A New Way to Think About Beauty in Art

We watch YouTube videos, we watch movies, we play games. This is the art of our time. This is what we absorb. And so the average shot length of a movie is between 4 and 8 seconds that you get to see that image. So you better understand it pretty fast. If you only have 4 seconds to be able to see it, it's really, really important. Okay, so I'm going to give you 7 lighting factors of beauty. So these are 7 things that I think we can use to define what is beautiful and what is not.
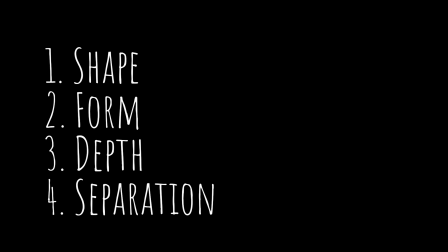Shape, form, depth, separation, contrast, palette, and focal point. All right, first one, shapes. Can you understand what the object is?
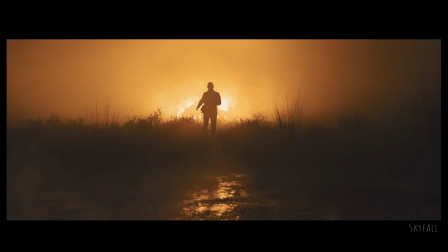So here's some examples from cinema of shapes that are very, very easy on the eyes. Roger Deakins, cinematographer, probably the most famous cinematographer, is known for making very simple lighting setups that are very, very easy on the eyes.
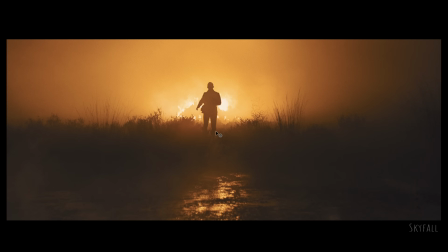They're very graphic and easy to understand. I can tell that that's a human being walking through a field with a fire behind him.
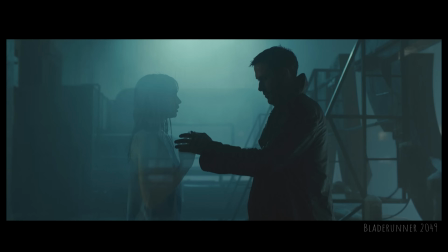There you go. It's very easy to understand, very easy on the eyes. This is from Blade Runner, another shot. The fog and everything is layered in such a way. If I only have 2 seconds to see this or 4 seconds to see this, I know exactly what I'm looking at.
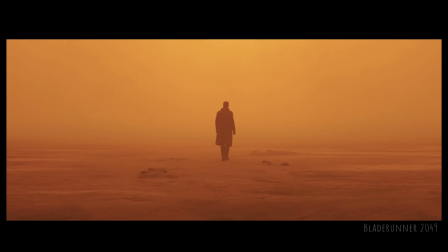Here's another shot from Blade Runner. Very, very, very simple.
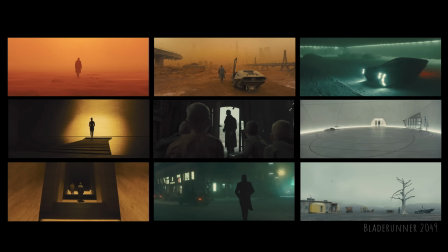In fact, Blade Runner 2049 is an epic example of beautiful cinematography that's very easy on the eyes. Almost all of the shots are they're done as simple as possible so that you can understand the shape and the form and what you're looking at, and you don't need anything else.
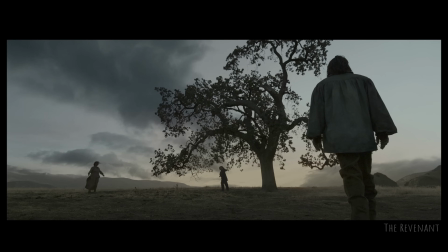Here's another shot from The Revenant. I can understand it really easy. So shape. You need to be able to understand what you are looking at. Form. Form, another word to say form is shaping. And this is not just what it is, but the way the light wraps around an object, the three-dimensionality of this object.
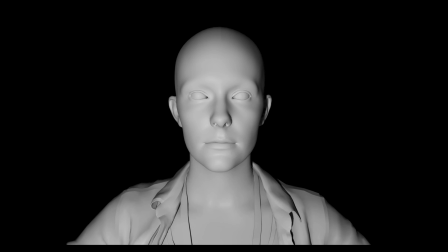Let's look at an example in 3D of different ways to light a face. If you light like a flash bulb on a camera, if there was a light on top of this camera facing right at me, this is what it would look like. And I don't like using flash on the camera because it makes flat lighting. So this term flat just means that everything's kind of even and flood lit.
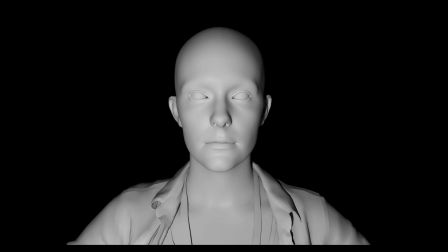So I don't prefer to do a light directly from the front. So what if we put that light kind of looking down?
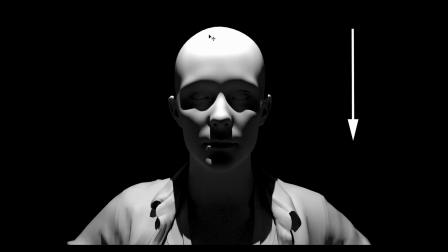Okay, now I can start to see some shaping. I can start to see some of the form and the curves because we understand light. It's wrapping over the top and around the edges. This isn't very appealing though because I can't see the eyes.
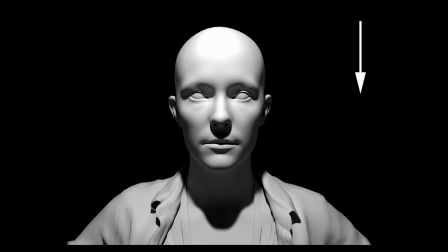So what if we were to move it a little bit forward, where you can see the eyes? Okay, now I'm starting to see some good shaping on this. But we're getting these weird shadows. It gives them kind of this weird mustachy look, and there's still high contrast in here.
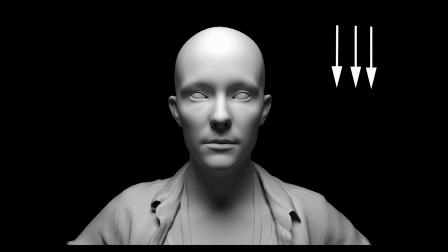So let's make the shadows softer, and now it starts to look even better. It gives this an even better shape. So we're looking at a two-dimensional image, but our brains are seeing a three-dimensional form out of this. This is why we call it form. You're seeing the curves and understanding the three-dimensionality of this.
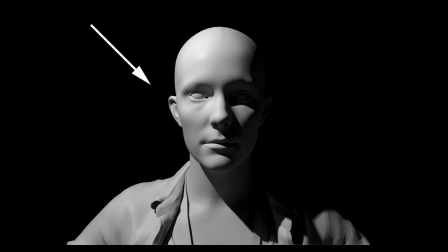If we were to take this light and kind of shift it off to the side at like a 45-degree angle, now we have a light side of the face and a dark side of the face. This is what would be considered classic Rembrandt lighting. You might have heard that in art classes before. And this is a really standard way to give good form because you will have a light side and a dark side.
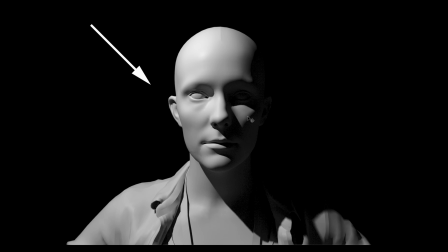Rembrandt meaning there's this little triangle of light that comes onto the opposite cheek on the shadow side. Again, it tells you how much depth there is on this surface.
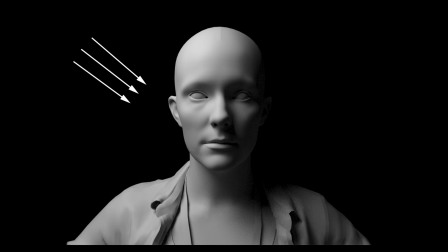If we were to, again, soften this light, it wraps it even more, and I can see both eyeballs. I can see the size of the nose and the lips and everything. It's very appealing. Something that you probably heard of as well is three-point lighting. 3 points meaning a key light, a light from the side. I have a key light on my face right now, a big soft light source that's over here, and it's providing the majority of the light onto my face. And then I have other lights that will help separate me from the background. So another source of three-point lighting is, besides a key light, are rim lights and then some fill lights.
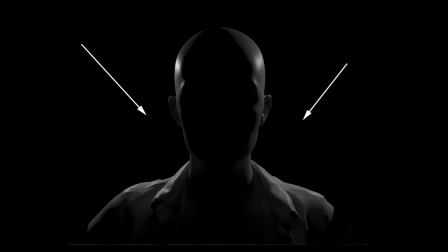So those are your three lights: your key, your rim, your fill, and then you can see the whole thing. So rim lights are lights that are from behind. I have rim lights here in this room that I've set up specifically to shape my face for this talk. So I have a rim light from this side, a rim light from that side, and it gives me more shape and form onto my face.
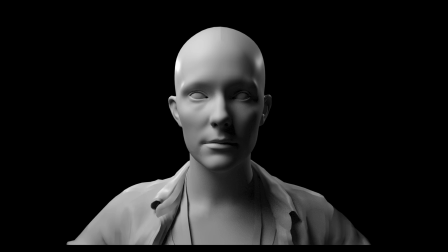Then if I were to add those back together, now you can see I'm really understanding this now. I'm really seeing the form of this. If I were to take this and add some extra colors into there, I can get a lot more, interest in here. Okay, so let's look at some images from movies.
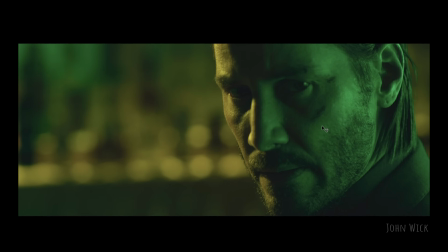Look at the lights are positioned in such a way that they wrap around the face, and I can see one side, the other side.
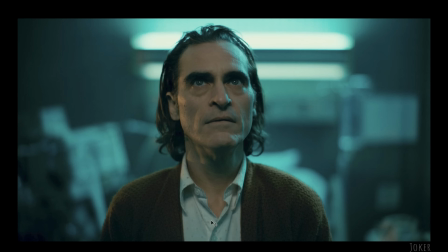I can tell the shape of his face really easy. Here's another one that, has several different lights of different colors that even help tell my mind. It makes it very easy on my eyes to go, okay, there's blue light coming from back here, and then there's a soft fill from the front, and then there's a warm light from the side.
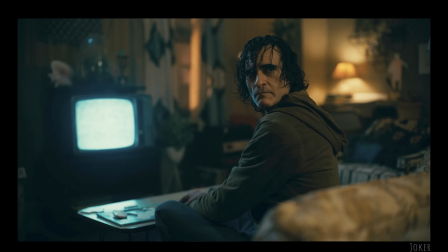I can understand his face. I can see this. I can understand it. It's very easy. Here's another from that same film. It has so much beautiful cinematography in this film. Using the TV as a rim light onto his face. And there might, actually, I can tell, they supplemented this. This light is not actually hitting his face. If you look back here, okay, little trick, lighting trick for you, and this is something that I do with movies all the time, is I look for reflective surfaces.
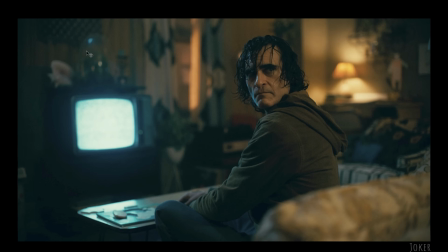So there is a glass, whatever this is, on top of his television, and you can see a highlight, specular highlight up here of a blue light source. And I'm sure that there is a light off screen that is lighting this room and the table and providing this rim light to give shaping to his form that's more than just the TV. Which is like, for me in this room, that lamp back there is not actually lighting my face. If I turn off this light, all the other lights, there's no light from that lamp. So I supplemented my light with an extra light on the side to make it look like that lamp is lighting me. I'd like to talk about an idea too, some terms. I mean, on this channel, I want to get you familiar with terms that we use in the industry all the time. Like if you're on the job as a lighting artist, we'll talk about things like core shadow.
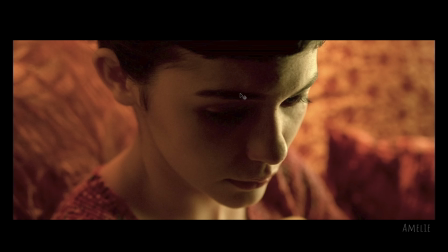This image has a really great core shadow, and the core shadow is the dark line in between two different lights. So you have light coming onto the face. There is a dark part on my face in this image that I can see, you know, where that's the core in between two different light sources.
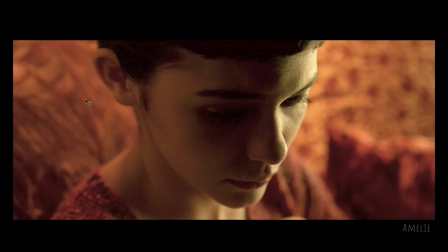This one has a very nice core. There's a light from the right and there's a light from the left, and then this dark spot in between that really helps me understand the image.
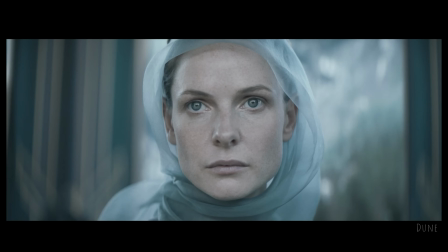You can apply this to soft situations as well. Like this image here from Dune, it's very, very soft lighting, but there's still shaping because there's a light from the side, there's a light from this side, and I can see the way the light wraps around.
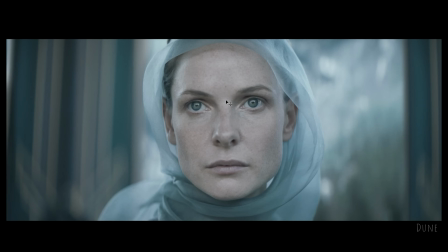It is not completely flat. It is closer to flat. It is considered, this is high key lighting, which means there's a lot of light. The key is really strong. The key light, the main light source is just very soft and big, and everything, you can see a lot.
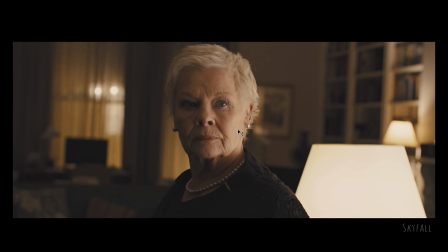We can look at this and go, this lamp is lighting her face. Well, I guarantee you that this lamp is not doing what we're seeing on the face.
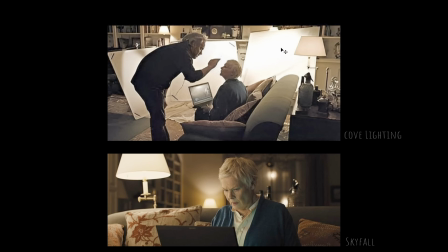This is what the lighting setup looked like in the room, and this is what the final shot looked like down here. So there's a lamp, but the lamp's not doing much onto her face, a little bit of rim, but they want to wrap that light around her face. So you look at her face first. She's the most important thing in this scene, so we need to look at her and we need to understand the shaping.
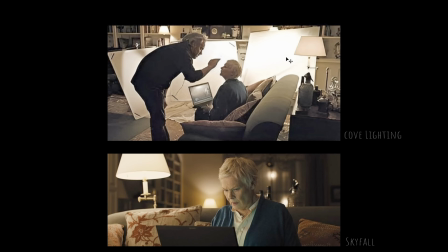So they created this cove light where they're bouncing lights off of large pieces of cloth in the room. You know, this one's brighter, this one's a little bit less, this one's a little bit less, that lets the light kind of wrap around. These are the ideas of lighting that make something better than photorealism.
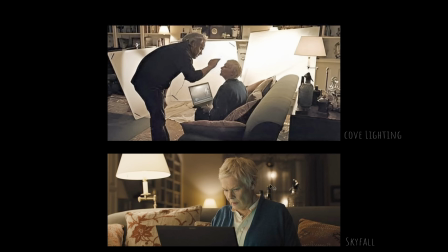This makes fantastic believability. This feels very believable, but it's not just a lamp in a room and you shoot it. They're editing the light, they're shaping the light, they're manipulating it, pushing and pulling it. It's quite fascinating. So the first one was shapes, second one was form, the third one is depth. So what we want in an image, again, we're looking at a two-dimensional image and we want to be able to understand the world. It needs to be as easy on the eyes as possible. So I want to see depth.